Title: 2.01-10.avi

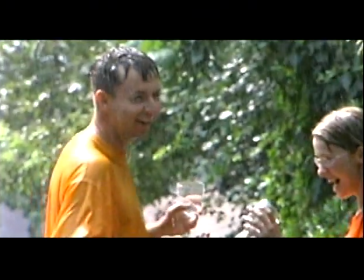[8:46]
Good to have props for your subjects to work with, because the rain and the splashing can really add to the effect, especially in slow motion.
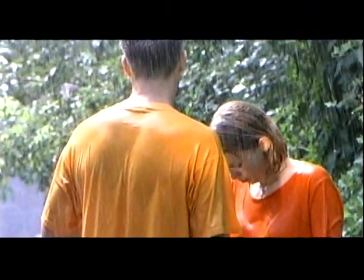[8:54]
At this time, I'd like to show you behind the scenes of how this was done. And it actually had started raining earlier in the day, but then it stopped.
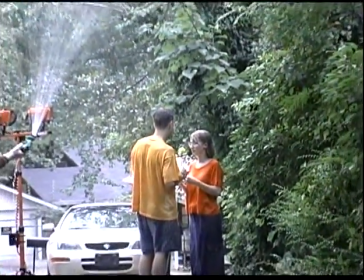[9:01]
So in order to get the shot, we decided to do it an artificial way, which is totally acceptable.
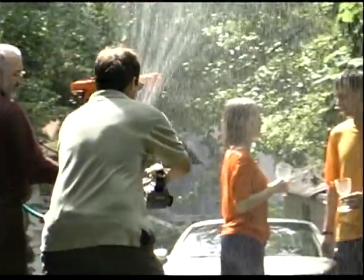[9:05]
You see the spotlight I'm holding on the people, and then I grab the camera.
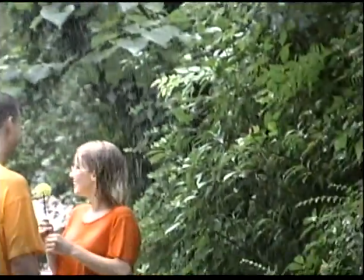[9:11]
And there's Doug with our sprayer. There's a couple orange lights there we ended up not using.
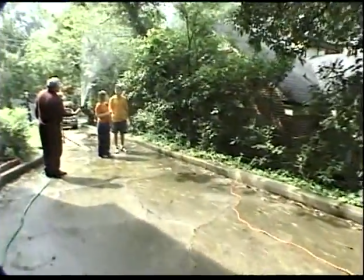[9:15]
We ended up using the automotive spot. And there's Nick far away, compressing the image by zooming in from a distance.
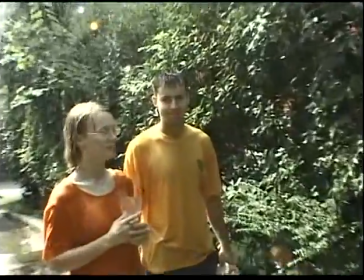[9:23]
This can be really effective, and feel free to have fun with it.
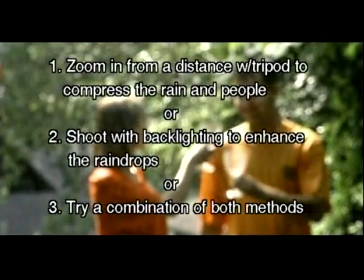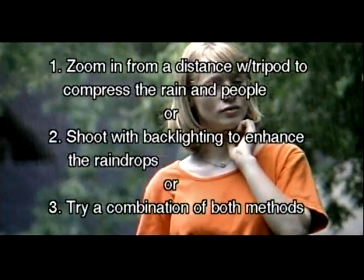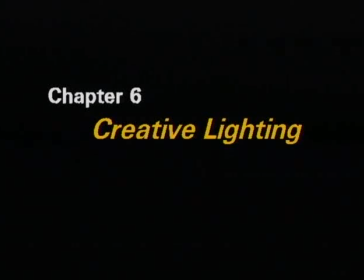Today we're going to try a real simple project that'll help your lighting out a bit. If you're wanting to add drama to either your still subjects or possibly to your motion picture work or video work, this is going to be a simple way to make a cucoloris or a cookie cutter for your lighting direction control out of a piece of cardboard,
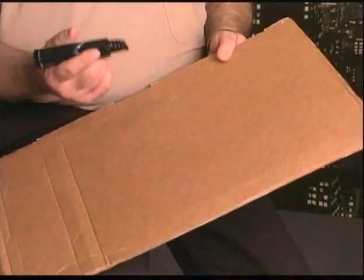[10:01]
a magic marker, and a utility knife. First, establish what you want your pattern to look like.
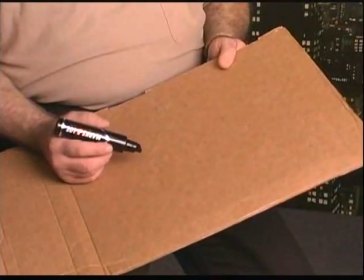[10:07]
For the purpose of this demonstration, we're going to use just 3 simple slots.
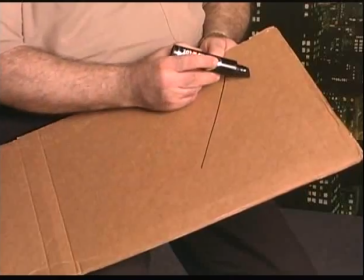[10:11]
With the magic marker, mark a simple slots, something like this. May take a couple of times through the cardboard, but cut each one out.
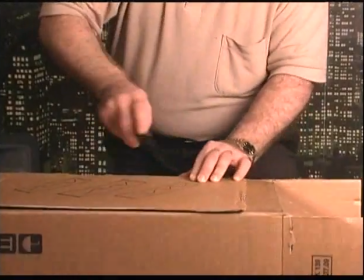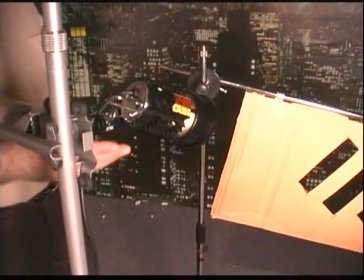[10:28]
Okay, now we've got to position our light. This happens to be a small NRG spotlight unit, hitting our cookie cutter or cucaloris,
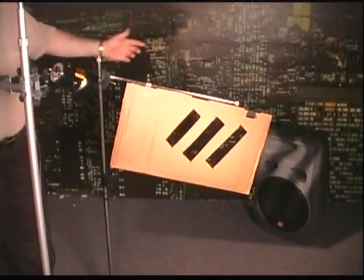[10:36]
which we've attached to a boom with either clips or tape, gaffer's tape, whatever you might have handy to fit your particular project.
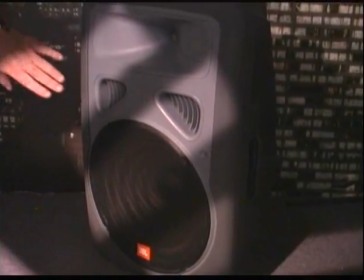[10:44]
Because you can see we're casting shadows in a dramatic way over this particular area.
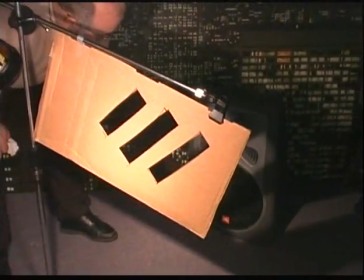[10:50]
Picture your studies of film noir or situations like in the 1950s in black and white movies, and you can see where this would add effect the way you would like for it to be done. This is simple. It takes less than 5 minutes for you to make. You can get complex with the openings that you cut in the cardboard, and you don't necessarily have to use cardboard. If you find a shape that you're going to use more than one time, you can cut out of plywood or anything that fits your particular creative needs. So just take a hint. It doesn't have to be complex. It doesn't have to be costly. Use your imagination and your initiative, and you can come up with some great visual effects. I know this sounds obvious, but get yourself a big ladder and have it around when you need that expensive crane shot. In Robert Rodriguez's El Mariachi, he just uses a high ladder, and people used to say to him, man, it looks like you used a crane shot. And how did you rent the crane? Of course, you can go out to these rented centers and get these cable TV type trucks with the big thing that the telephone companies use, or you can know somebody at a cable company,
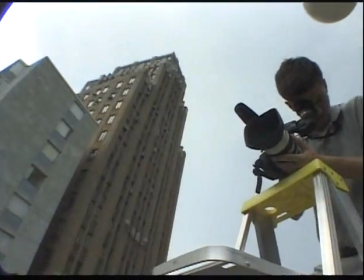[11:57]
but you know, just having a big inexpensive ladder can do the trick and give the illusion of a real high angle that other videographers wouldn't get.
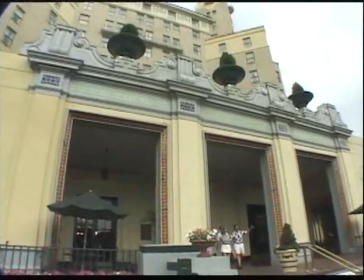[12:08]
You'd be surprised how many people really think you're using a crane when you're actually just using a ladder and doing some movement by your hand.
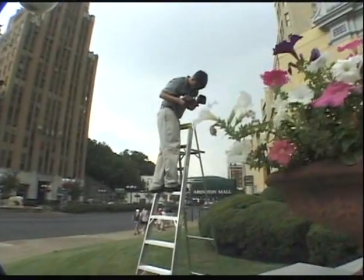[12:15]
This is the stuff that Nick has done right here, and he uses a wide angle on the front, which can make it look even easier.
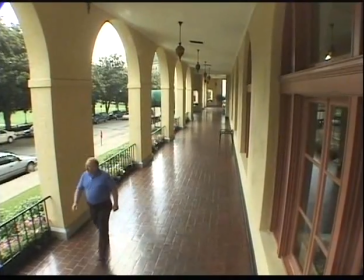[12:21]
Did you notice we have some foreground framing using the side of the building?
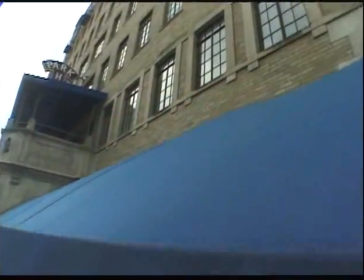[12:26]
Anytime you can get some foreground into your crane shot, it'll exaggerate the movement with a combination of the wide angle lens.
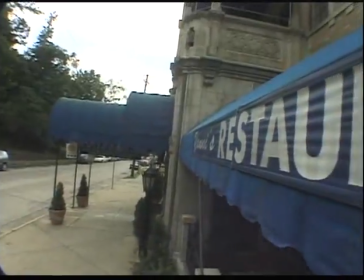[12:32]
Nick is not using a pull-out viewfinder or a 5-inch monitor,
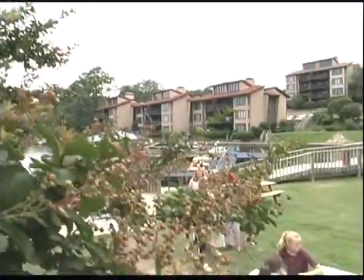[12:35]
but if you're a beginner, that's a good thing to use because it'll make your job even easier.
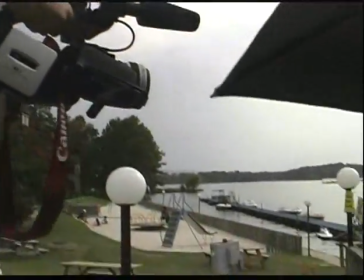[12:41]
It helps to organize your talent to get them in the right place, so as you pull down, they're in the right place, right where you need them.
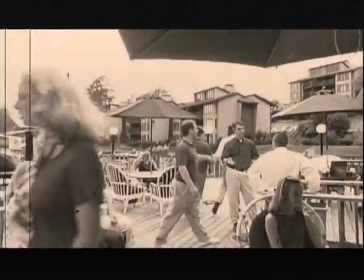[12:48]
Don't forget to bring somebody with you to hold the ladder and practice these shots a lot,
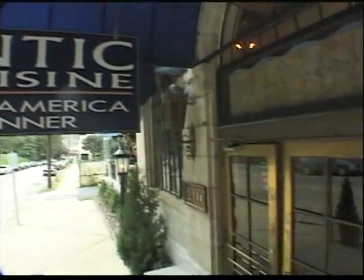[12:54]
and you'd be surprised how many people you can fool into thinking you had a crane when you didn't. If you're doing videotaping against a window, don't feel you need to have the window tinted or the light tinted to get perfect white balance.
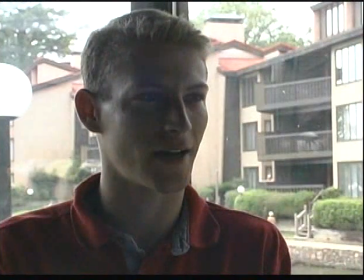[13:10]
Oftentimes a little creativity will do the trick. Here it is with the background lit and nothing on the foreground.
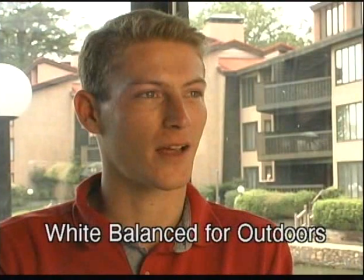[13:17]
We're going to use a soft light and we're going to white balance to the outdoor setting, and it's a little bit red. The problem with this is if you go to shoot and white balance the indoor settings, you might get a little bit of blue.
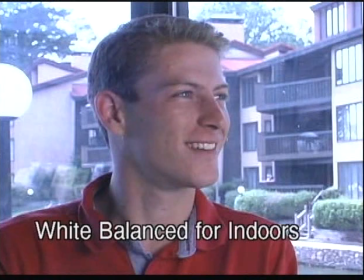[13:27]
But you're going to experiment with your digital cameras. They're very tolerant. And what we find is a mixed white balance using the automatic setting.
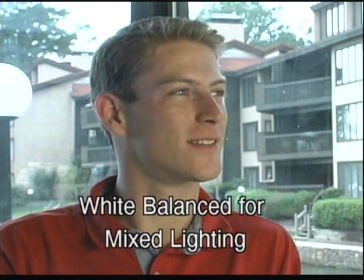[13:35]
Experiment around. You don't even have to worry about filters and stuff, and you can get something that's great and looks fantastic on camera.
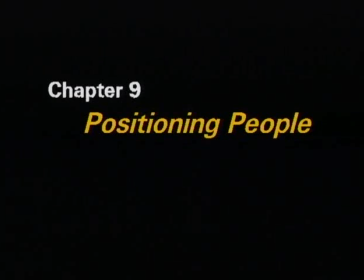A lot of times you have to interview 4 or 5 people and they're sort of straight in a line,
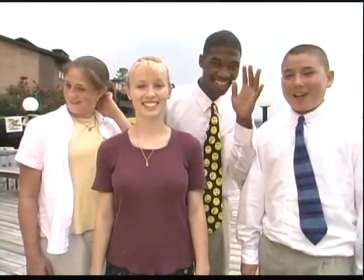[13:55]
and to do this and just have them pass a mic or go from left to the right is okay, but sometimes it's just 1 or 2 dimensional. You want to make this 3-dimensional.
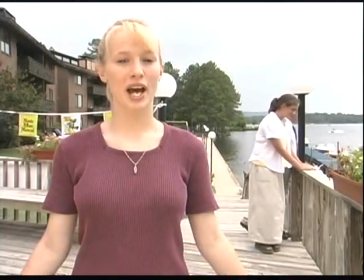[14:04]
There are so many different ways that you can do it to make it more interesting,
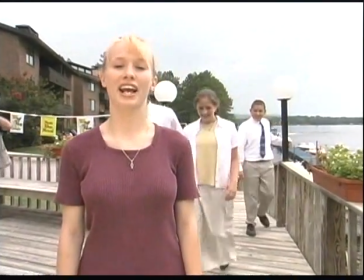[14:10]
such as bringing one up at a time with a static tripod shot,
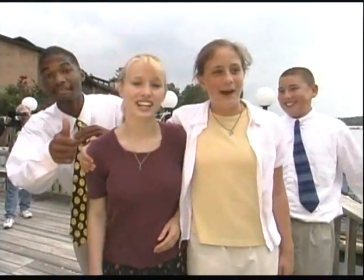[14:15]
cutting to them, or just positioning the people in a way that looks comfortable,
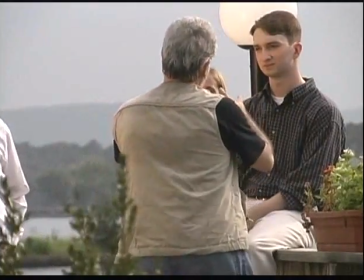[14:20]
but at the same time, you really pose them. And a lot of people, oh, I don't like to pose people, I like to make it natural.
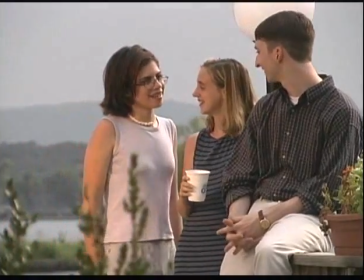[14:27]
Well, keep in mind that people are watching television for all the time, and you're doing something for a living that has to compete with this.
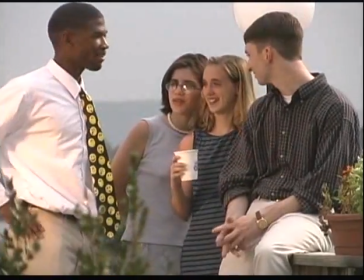[14:36]
If you watch shots on television and they have people in the front seat of the car and then they have 2 or 3 people in the back seat of the car, isn't it amazing that you could just always see, I saw it on that 70s show the other day, the people in the back seat are always there.
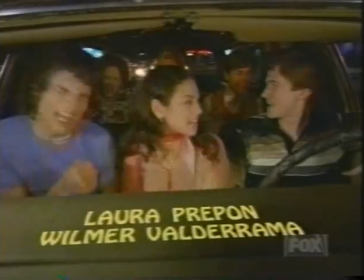[14:53]
They're not blocked. You can always see them. And you just take for granted that they're sitting like that.
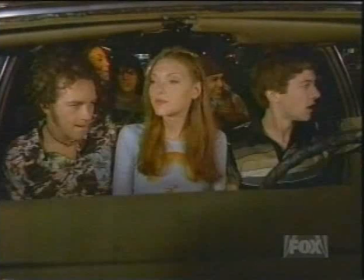[14:59]
But if you were to freeze the frame and look at them, you'd say, well, wait a second. There's 2 people crumped over here on one side and 1 person over there. That's not a natural way to sit in the back seat. But you do what you need to do, artistic license, we call it in business, to make it look visually appealing.
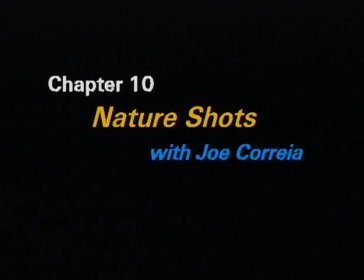[15:20]
Award-winning videographer Joe Correa has many talents. One of those is videotaping nature shots. Let's see what he has to say on the subject. Number one tip, find a section of time in which you are not going to be rushed.
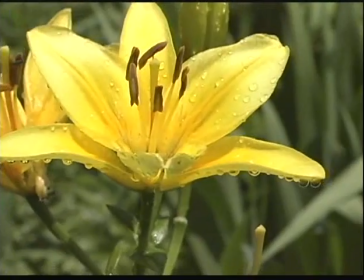[15:35]
Prepare yourself for the time, allocate the time, and clear everything else. Don't go into that space with a conceived idea of what you got in mind.
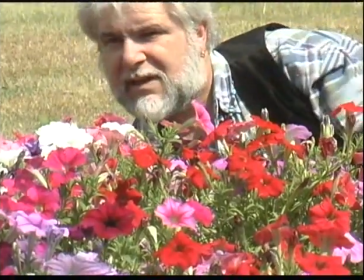[15:44]
On the contrary, shut off the camera, forget the camera. See what the nature is saying.
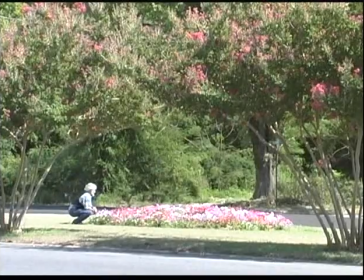[15:49]
If you use the camera, you are already creating what is called, or I call, tunnel vision, which, for example, you take a camera and you put a lens in the setup and give a person to shoot, they automatically take that and try to fit whatever they see into what you gave them.
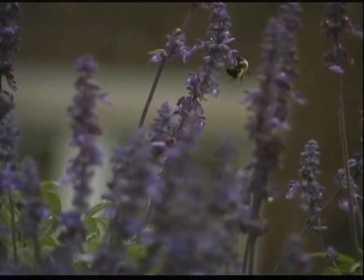[16:03]
They don't think in terms of maybe changing the lens, changing a setup, changing something. They tend to accept that media as the vehicle through which you operate, and that's tunnel vision already. Get rid of that. We are already a tunnel vision process because we're translating nature as it is through our senses, and that's already enough.
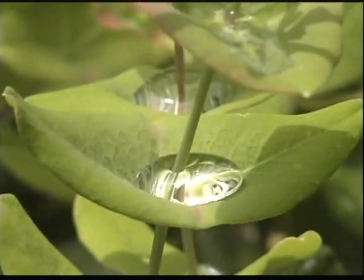[16:23]
So what you want to do is you want to have feelings. You want to bring all that you are as a human being.
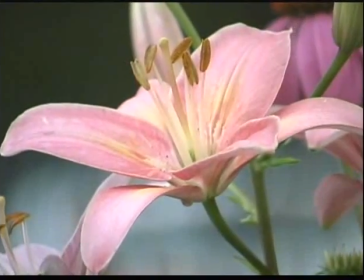[16:28]
Look up close to a flower. Find something that it feels good. Now you got a feeling as the leading element to your image. Now you turn on the camera. Now the camera is a tool, and you are in charge. So you start playing with the depth of field, with the focus, with the angle, so that the image inside of the viewfinder begins to adjust to the feeling that you already had.